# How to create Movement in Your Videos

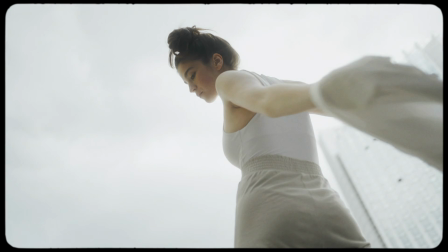[0:16] into my hand, but now I can't
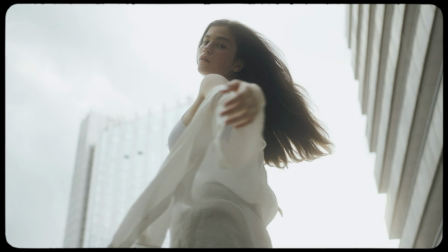[0:23] say, isn't it strange?
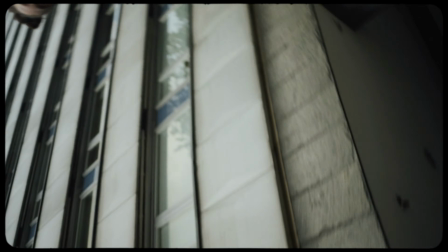[0:31] Isn't it strange?
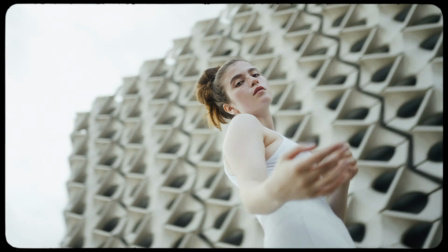[0:37] I am still me, you are still you,
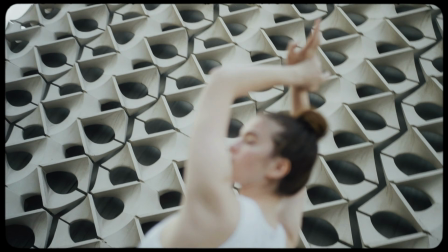[0:45] in the same place.
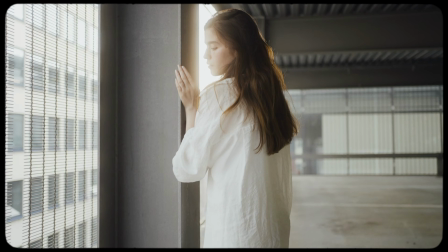[0:52] Isn't it strange
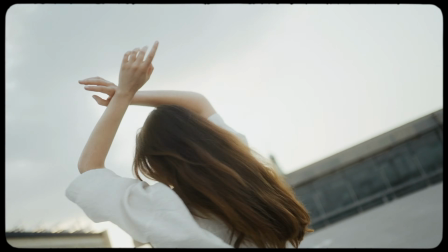[0:59] how people can change
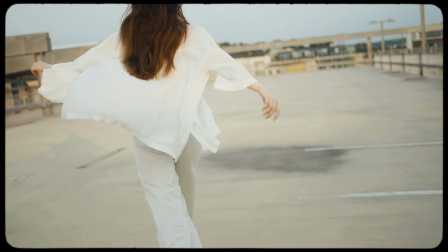[1:04] from strangers to friends,
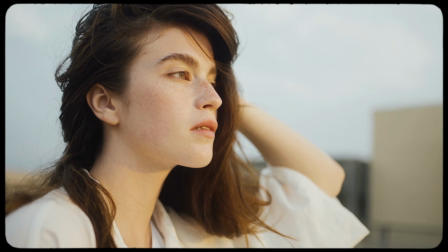[1:08] friends into lovers, and strangers again.
What's up guys, it's Mabo here. I think movement is a really important part in a video. The viewer's eye can be more engaged by movement. You can direct the attention of a viewer's eye to a specific point of view, and connecting shots with movement can enhance continuity and add up to a flow feel. So I'm splitting this up in two chapters. One is while shooting, how you can create movement with your camera, and the second is in editing and post-processing, how you can create digital movement and make it look good.
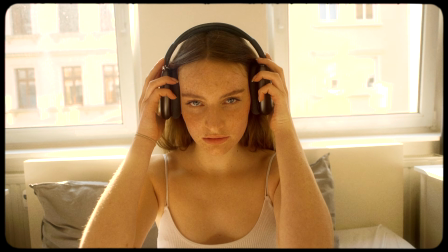[1:47]
So my favorite movement when shooting, when you're executing it right and you get control shakes,
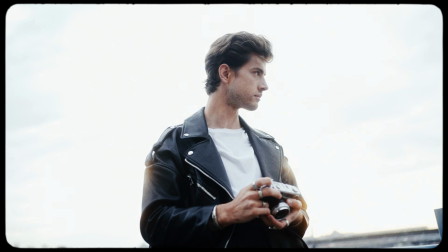[1:53]
these little imperfections, you can move to a certain subject.
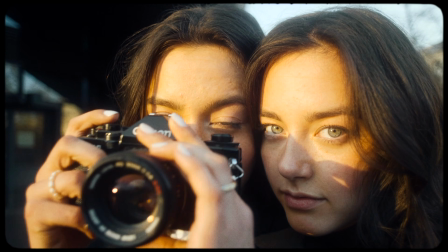[1:56]
The camera kind of feels like it's floating like a living being and discovering their surroundings.
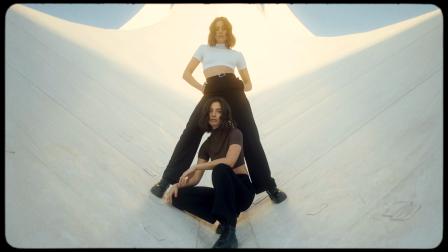[2:03]
I think movement handheld feels kind of fragile and organic.
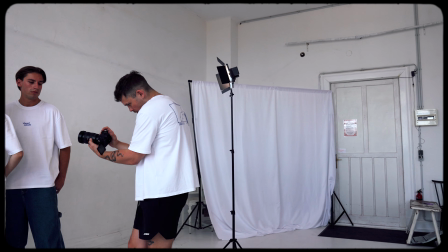[2:07]
Also when shooting, I feel really agile while moving, and I can really move the camera on how I think the angle enhances the shot I'm taking.
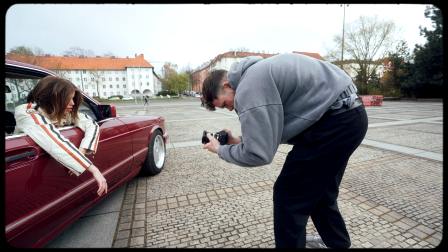[2:15]
There are certain things that help when shooting handheld to get controlled movement, like shooting with wide angle lenses. But if you want to know more about that, check my video, The Art of Filming Handheld. Next up, there's gimbal movement, really nice for controlled and stable shots. Should be used wisely in my opinion to not bore the viewer's eye with all these gimbal movements, all these stable shots.
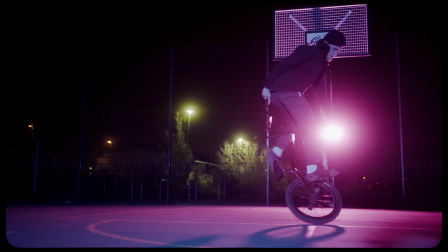[2:40]
But yeah, used for the right shots where you need really controlled moving, like walking into a scene,
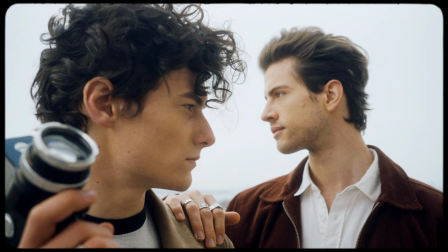[2:46]
walking up to a subject or moving out, circling something, can be a great tool. If you want to create really slow and controlled movement, like for interviews or product shots, sliders are the way to go.
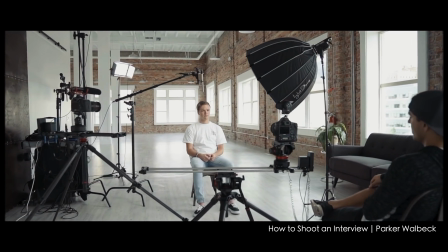[2:57]
Using a slider, setting it up for an interview sequence can make an interview B-roll shot really interesting,
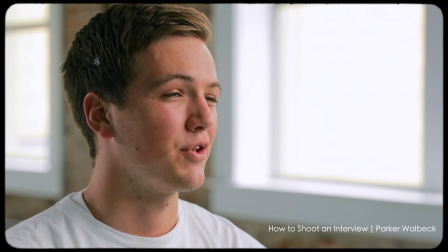[3:03]
and the B-roll shot can add some complexity to your interview. Even still shots or shots that have been already filmed with movement can be enhanced by digital movement, and you can create that by panning from one side to the other or zooming in or out.
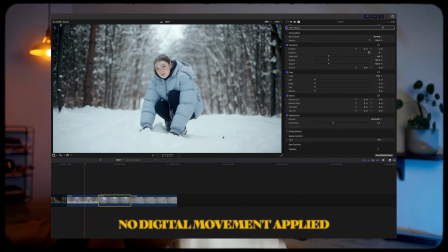[3:21]
I'm doing this all the time in my videos to enhance the point of view, direct the viewer to the point of view I want to enhance, and also to connect shots to each other.
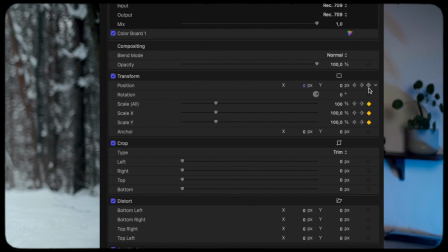[3:29]
By creating keyframes at the beginning and at the ending of one shot, you can decide if you want to either pan from one side to the other, or if you want to start at a certain point,
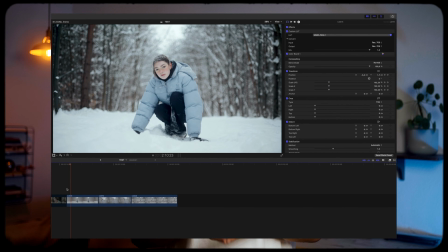[3:39]
like on 100%, and then zoom in to a certain amount.
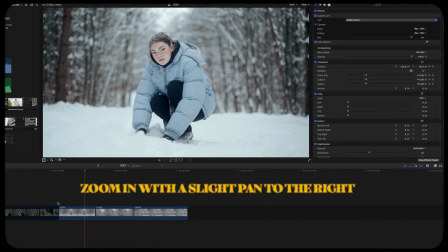Always depends on which resolution you're shooting on. I wouldn't crop too much if you're shooting in full HD. On 4K, I wouldn't go further than 130, 140%, since you're losing quality when zooming, of course. For panning, you need to zoom into the clip so you got some range to move around. If you're not zooming in, panning around, you get black bars, and we don't want to see that. To make this movement edit and post less digital, you can add a handheld effect in Final Cut Pro, so it seems like it was filmed in a hand and not perfectly stable. This handheld effect also works really great on drone shots.
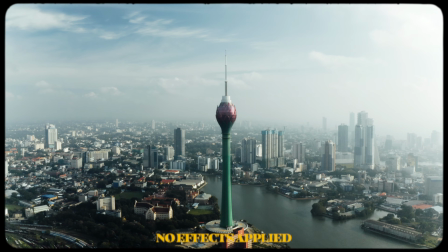[4:29]
Of course, you have to minimize the effect so it's not going crazy, but with these drone shots and a little bit of movement with this handheld effect, it looks like it was kind of filmed out of a helicopter or something. You can add the sound of a helicopter, and then yeah, it loses this static superficial drone feel.
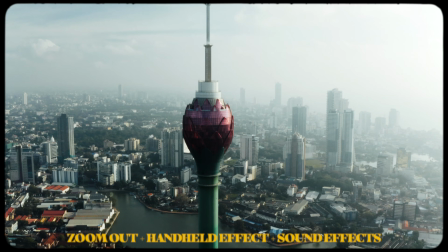final thing I like to do with my videos to connect shots, to increase continuity,
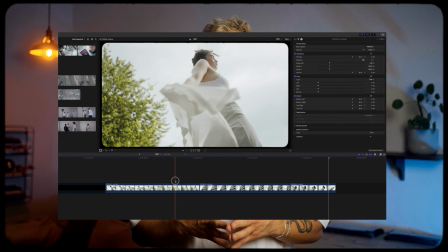[4:59]
I like to use speed ramping, especially when I got sequences with a lot of movement, to connect shots with each other,
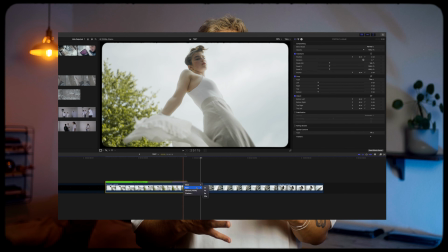[5:05]
like in the intro sequence I showed you.
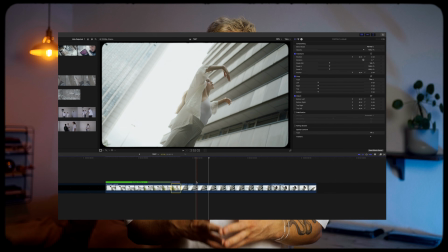[5:07]
So you set the part where you want to start the speed ramp, and in Final Cut you can lower or increase the part of the transition.
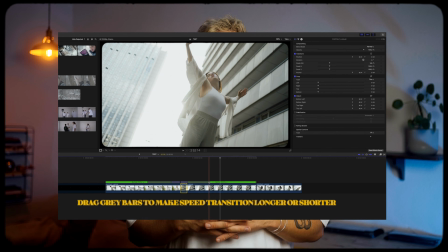[5:15]
First I'm going slow, then fast enough. On the second clip I start fast and then transition to a slower part.
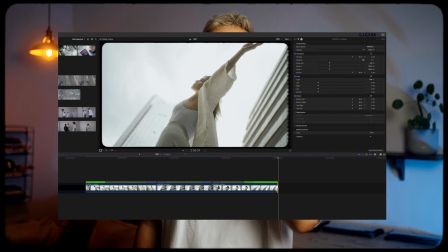[5:24]
So the clip starts slow, gets faster, and the fast start of the second clip kind of mixes together
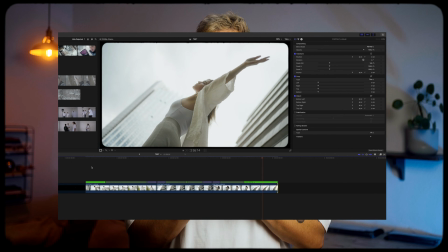[5:31]
and they connect even better rather than feeling like it's two separated shots. So guys, these are my insights on how I create organic movement in my videos. I hope I could help you out, you learned something new. You can check me out on Instagram, I post some reels and some small tutorials over there. Also, if you want to support me, check out Visual Minds, my clothing brand for creatives, on visualminds.clothing. If you have any more questions, let me know in the comment section. See you in the next one. Peace.